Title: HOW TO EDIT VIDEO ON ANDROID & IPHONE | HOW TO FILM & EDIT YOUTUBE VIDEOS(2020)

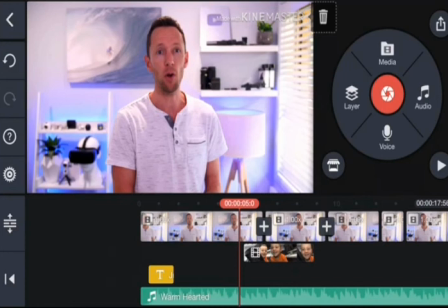Back out of this now. But if you do want to add a fade in and out to this music track and to your entire video, again, that was back under settings.
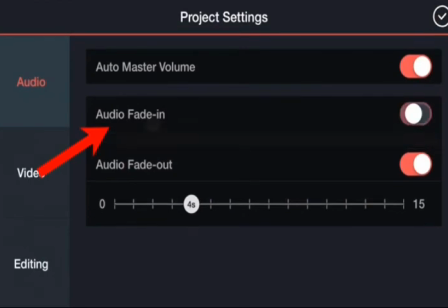So hit the settings wheel and you can say here audio fade in over 2 seconds and audio fade out 4 seconds.
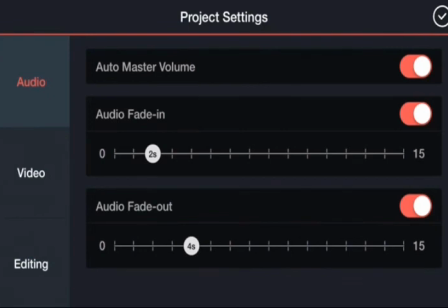It's pretty good to leave those as the default. And likewise with the video itself,
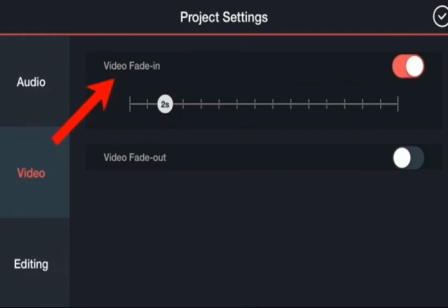if you want to fade the video in from black at the start and fade it out back to black at the end, then you can turn those on here.
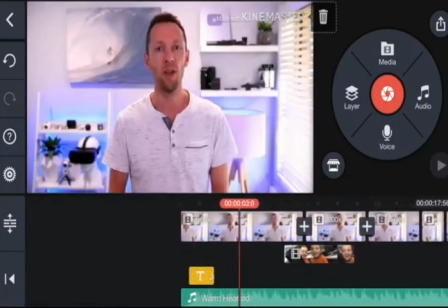So you can see now at the start of the video, it's fading in, and at the end, it'll fade back out. So that's where you can turn those on or off if you want those on for your video.
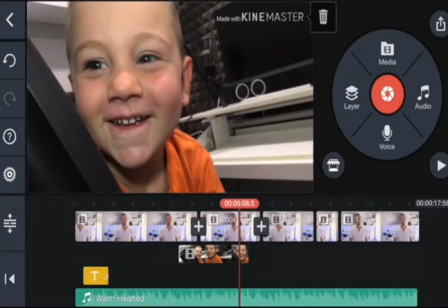So once you've got your audio tracks in or your sound effects in, now you can start looking at adding some effects or transitions to your clips in your timeline.
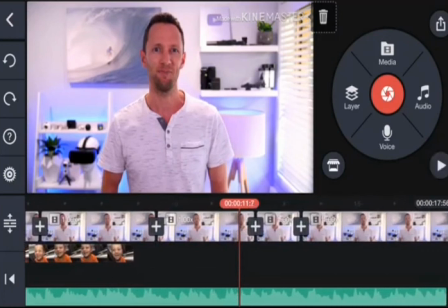So I'll just zoom in here. So for example, we've got this clip here. As it finishes, it's just a hard cut to the next piece here.
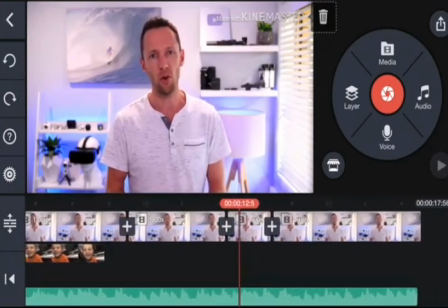There's nothing wrong with a hard cut or a jump cut like that, but what you could do is zoom in on this second shot just to break it up a little bit and make it look a little less harsh.
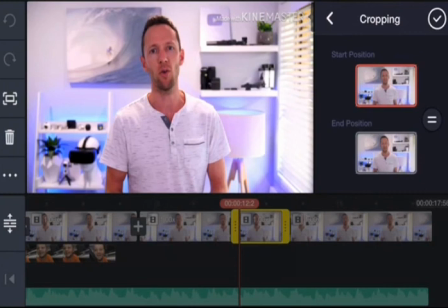So if we select that clip, we can come up here to cropping. Now you will want to make sure that your start position equals the end position.
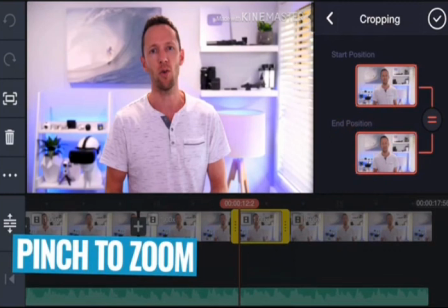So you need to press equals here. And now all we need to do is just pinch to zoom in and rescale and reposition our clip here.
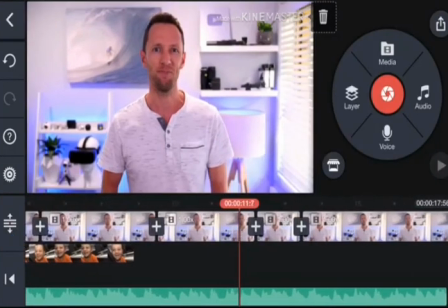So it's just a little bit bigger. Hit okay. You see now when we play through and finish this one clip, the shot is a little bit different.
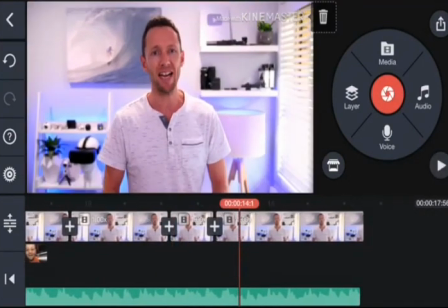It's zoomed in, which makes it a little bit easier on the eyes of your viewers watching. So it's really simple in KineMaster to do things like zooming in on your clips in here.
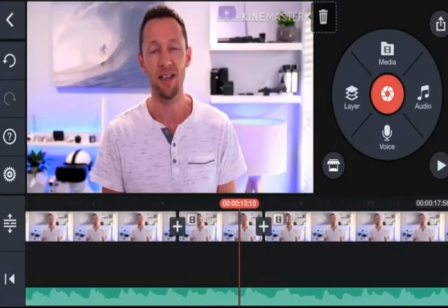But also if you want to add things like transitions between the two, obviously zooming in is one way, but if you want to actually add a transition or a fade or an effect between them, you click this little plus button between your two clips. This will open up transitions.
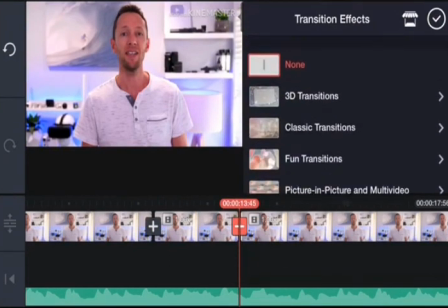Now in here there is a heap of transitions, and as with most transitions, most of them are terrible and will make your videos look really, really bad.
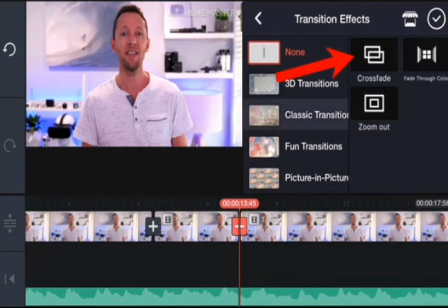But if you stick to the basic ones, like under classic transitions and you just go across fade, then it will actually fade between the two different clips.
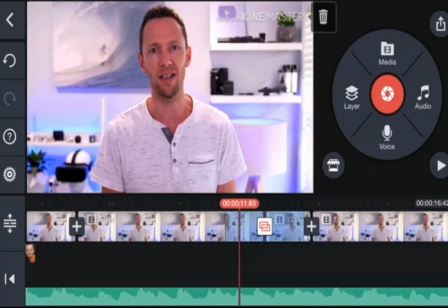Now it's actually not going to show me what this transition looks like until I save this one out, but you can see that there's a transition effect on here because of that different icon on the screen.
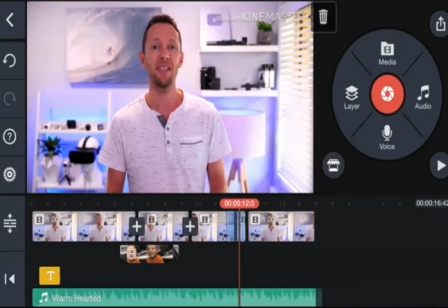So once you've gone through, added in any transitions or zoomed in on any clips, your edit should be getting pretty close at this point. So go back through, play it through, make any final adjustments to it, or tweaks. And then next up, you'll want to export or save your video file out. So to do that, we're going to hit the button in the top right-hand corner, and here we get to choose the export settings for our video.
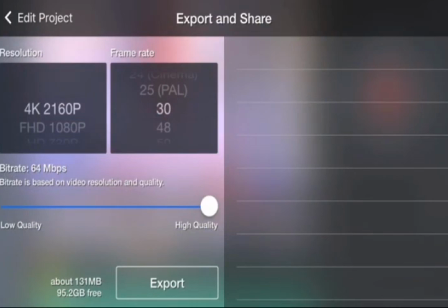Now, the default settings here are usually going to be fine. It's going to look at the clips that you used in your video, and it's going to match those. So in our case, our footage was 4K footage, shot at 30 frames per second, so it's suggesting that for us. But obviously you can make adjustments here. If you don't want to export 4K, you can change it to 1080p.
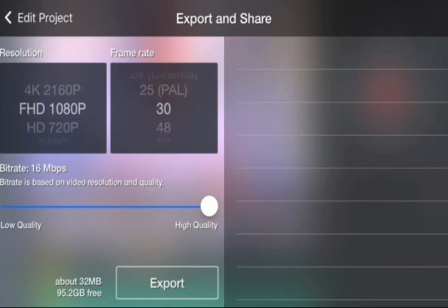And obviously you've got control over your frame rates here as well. But I'd say for most people, it's highly likely you'll just be leaving this as default. And for the best quality settings, I'd also suggest leaving this slider here up at high quality. If the file size is too big, then you can make the file size smaller by lowering the quality or lowering the bit rate.
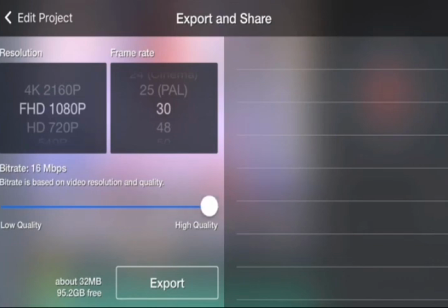You can see as I slide this down, the bit rate or megabits per second is dropping. So we're gonna leave this at 16, we're gonna hit export, and that's gonna save our file out.